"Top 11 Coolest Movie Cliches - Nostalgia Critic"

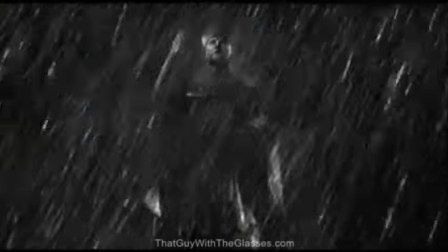[4:08]
And along the way, he just happened to become the most powerful man in the state. Now that would be an awesome movie!
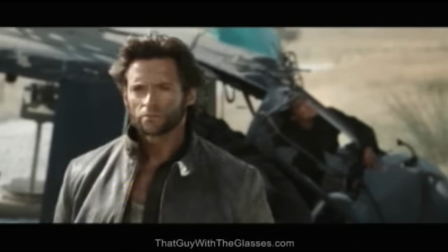[4:14]
Like they always say, the dreams of the past create the realities of the future, as well as one of my all-time favorite cliches.
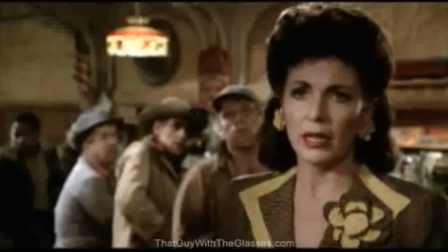[4:21] How did my father die? Dropped the piano on his head.
Number 8.
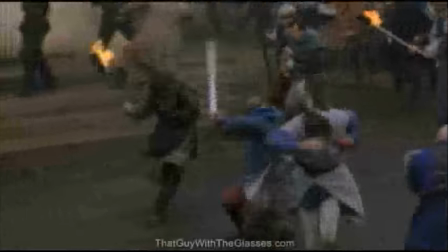[4:29]
The dramatic choir. This is when the composer of a film decides he or she wants the movie to sound more epic.
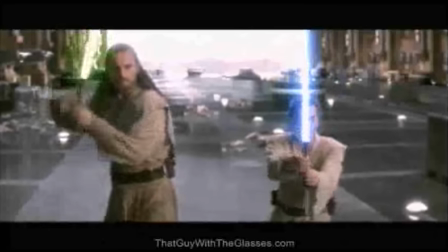[4:35]
So a full-on choir is brought in to sing straight-up gibberish that sounds like some sort of dead language.
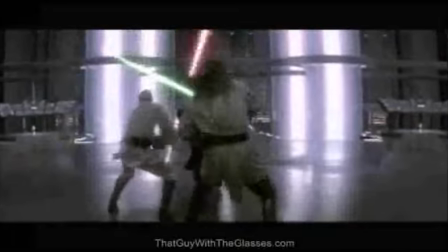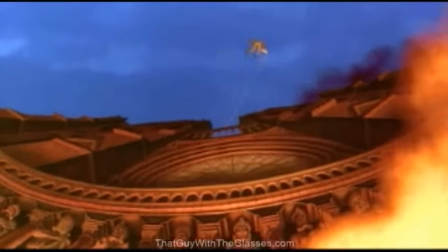[4:47]
Sometimes they use a real language, like in Hunchback of Notre Dame, they really are singing Latin. Ha,
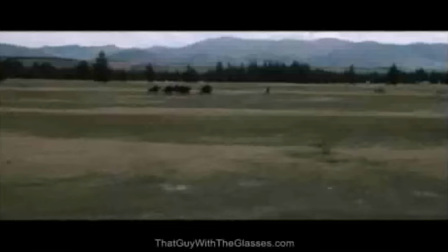[4:57]
hell, in Lord of the Rings, they're actually singing Elvish. What's next, a Star Trek choir singing Klingon?
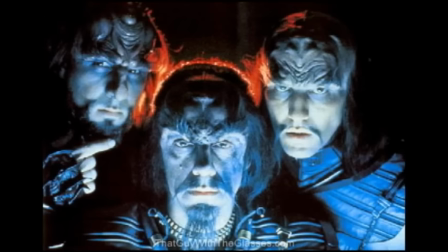[5:07] Hook, knock, hook, knock, hook, knock, hook, knock, block, block, block, block, hey, to block!
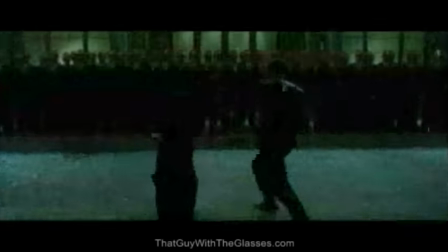[5:15]
Never play that again. But for the most part, it's just made up words. You can see this a lot in film trailers.
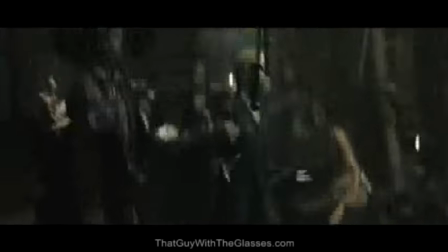[5:22]
In fact, there's actually musicians now who specifically specialize in only writing songs for movie trailers.
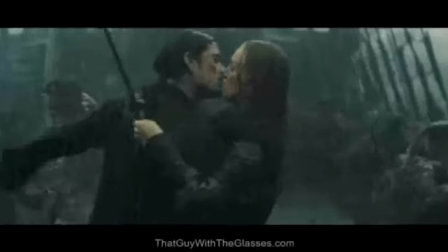[5:27]
And you can guarantee, if it's an action film, there's almost always gonna be a choir.
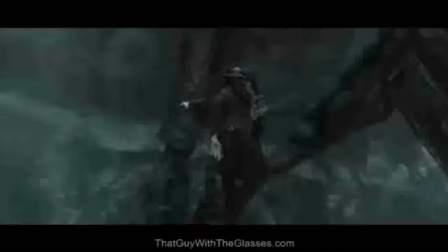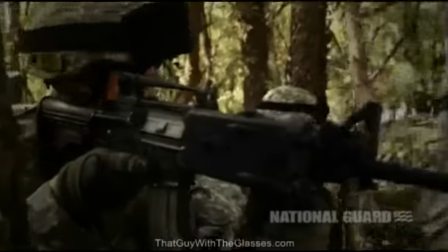[5:37]
Sometimes they use straight up English, but try to make it sound like it's a foreign language. That's really weird.
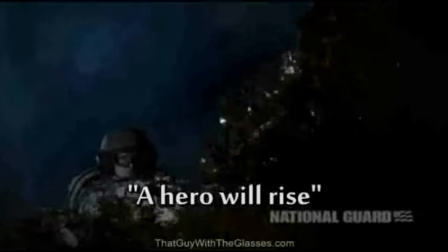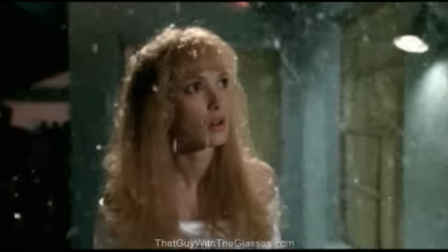[5:48]
Sometimes the most simple ones are the most effective. For example, film composer Danny Elfman uses choirs all the time, but what do they usually say?
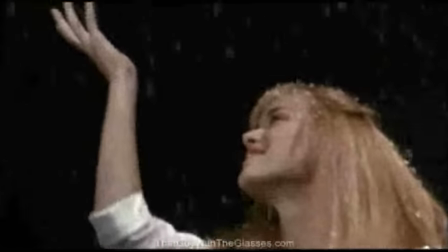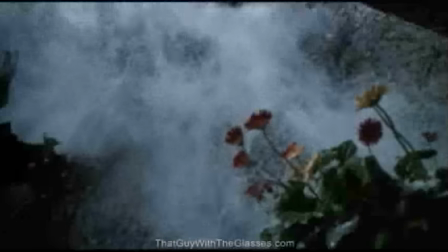[6:02]
He literally has the choir do all the oohs and ahs for you. No need for the audience to participate.
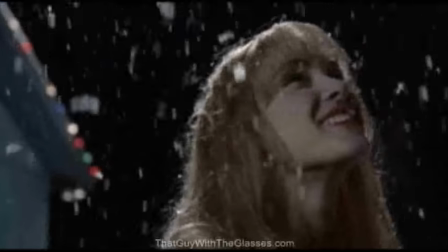[6:08]
The movie is praising itself already.
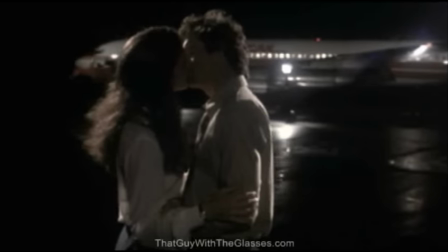[6:09]
My favorite in terms of comedic ones, though, is at the end of Airplane, when a dramatic choir is literally so dramatic that they can't even make the very last note.
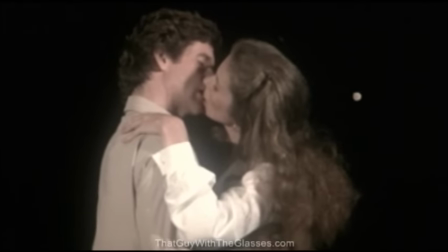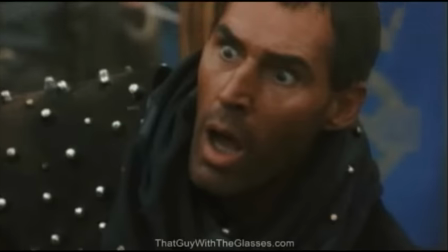[6:26]
What can I say? I'm a sucker for choirs, and it looks like most of America is too.
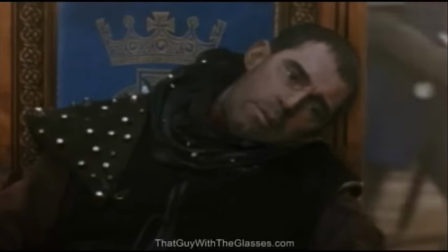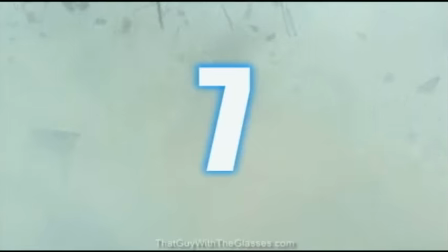[6:37]
Number 7. Mano y Mano, aka Jousting.
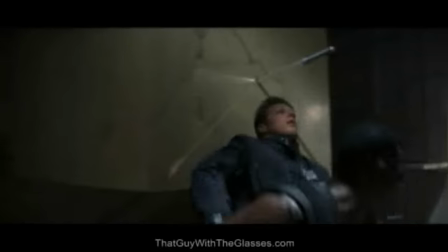[6:43]
This is when our hero is going through like a bajillion bad guys, which always results in the one-on-one battle with our main villain.
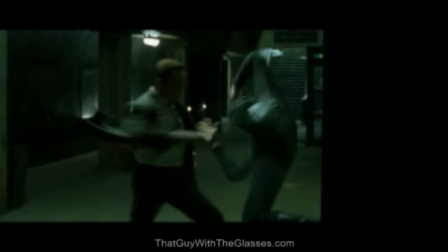[6:49]
For some reason, the main villain always seems to be the longest person to fight too.
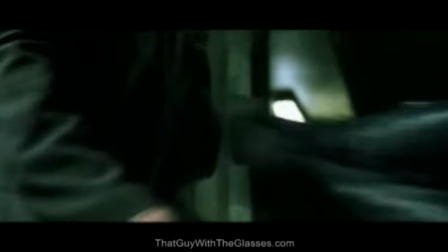[6:54]
How come they didn't just use that person to begin with? Clearly, that was the strongest opponent. But oh well.
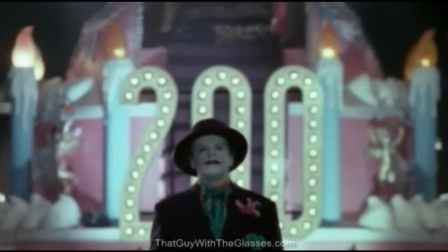[6:58]
There's another cliche that evolves from this, which I like to call jousting.
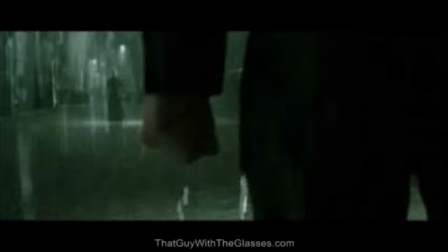[7:02]
This is when the hero and villain stare each other down and just lunge after each other.
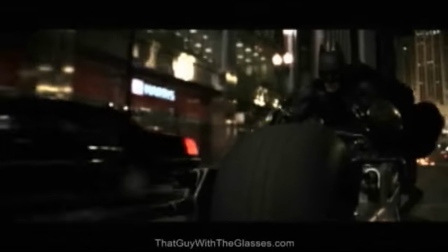[7:08]
It's practically caveman-like. It's pure emotion building as they run down an often very long pathway.
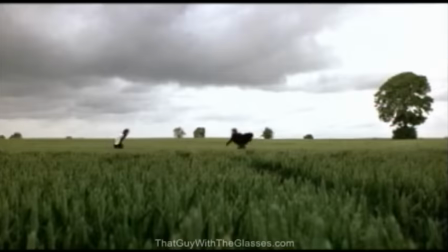[7:13]
We saw them lunge for each other in The Count of Monte Cristo. We saw them leap for each other in the Planet of the Apes remake.
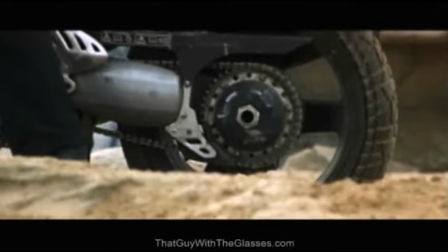[7:25]
But my favorite, and by far the goofiest, is from Mission Impossible 2,
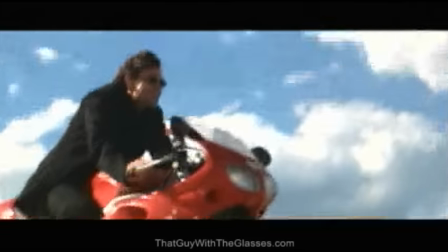[7:29]
when our enemies race after each other on motorcycles and literally propel themselves crashing into the air.
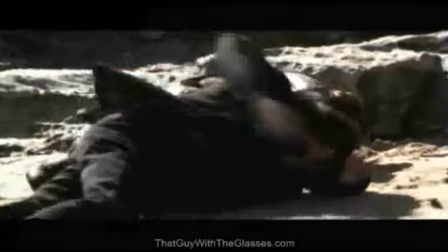[7:38]
Oh yeah, 5 fractured bones later, maybe you can fight like that.
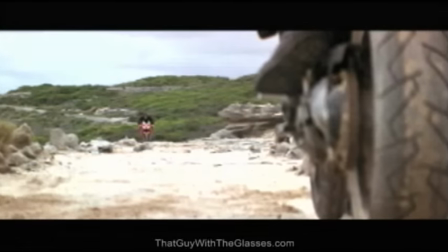[7:41]
I just love how they were both thinking the exact same thing, that they were going to end up in the air crashing into one another. Like they both coincidentally said to themselves, "Motorcycles aren't enough. Somehow I'm gonna get myself into the air. I don't know how, I'm just so filled with rage." Pure emotion coming out in one solid charge.
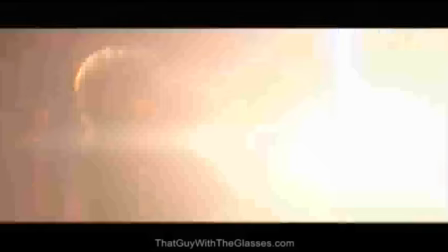[8:01]
That's a cliche that's worth seeing a few times more.
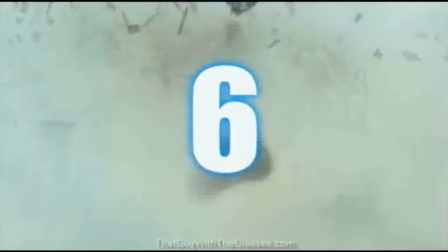[8:08]
Number 6. Things blowing in the wind.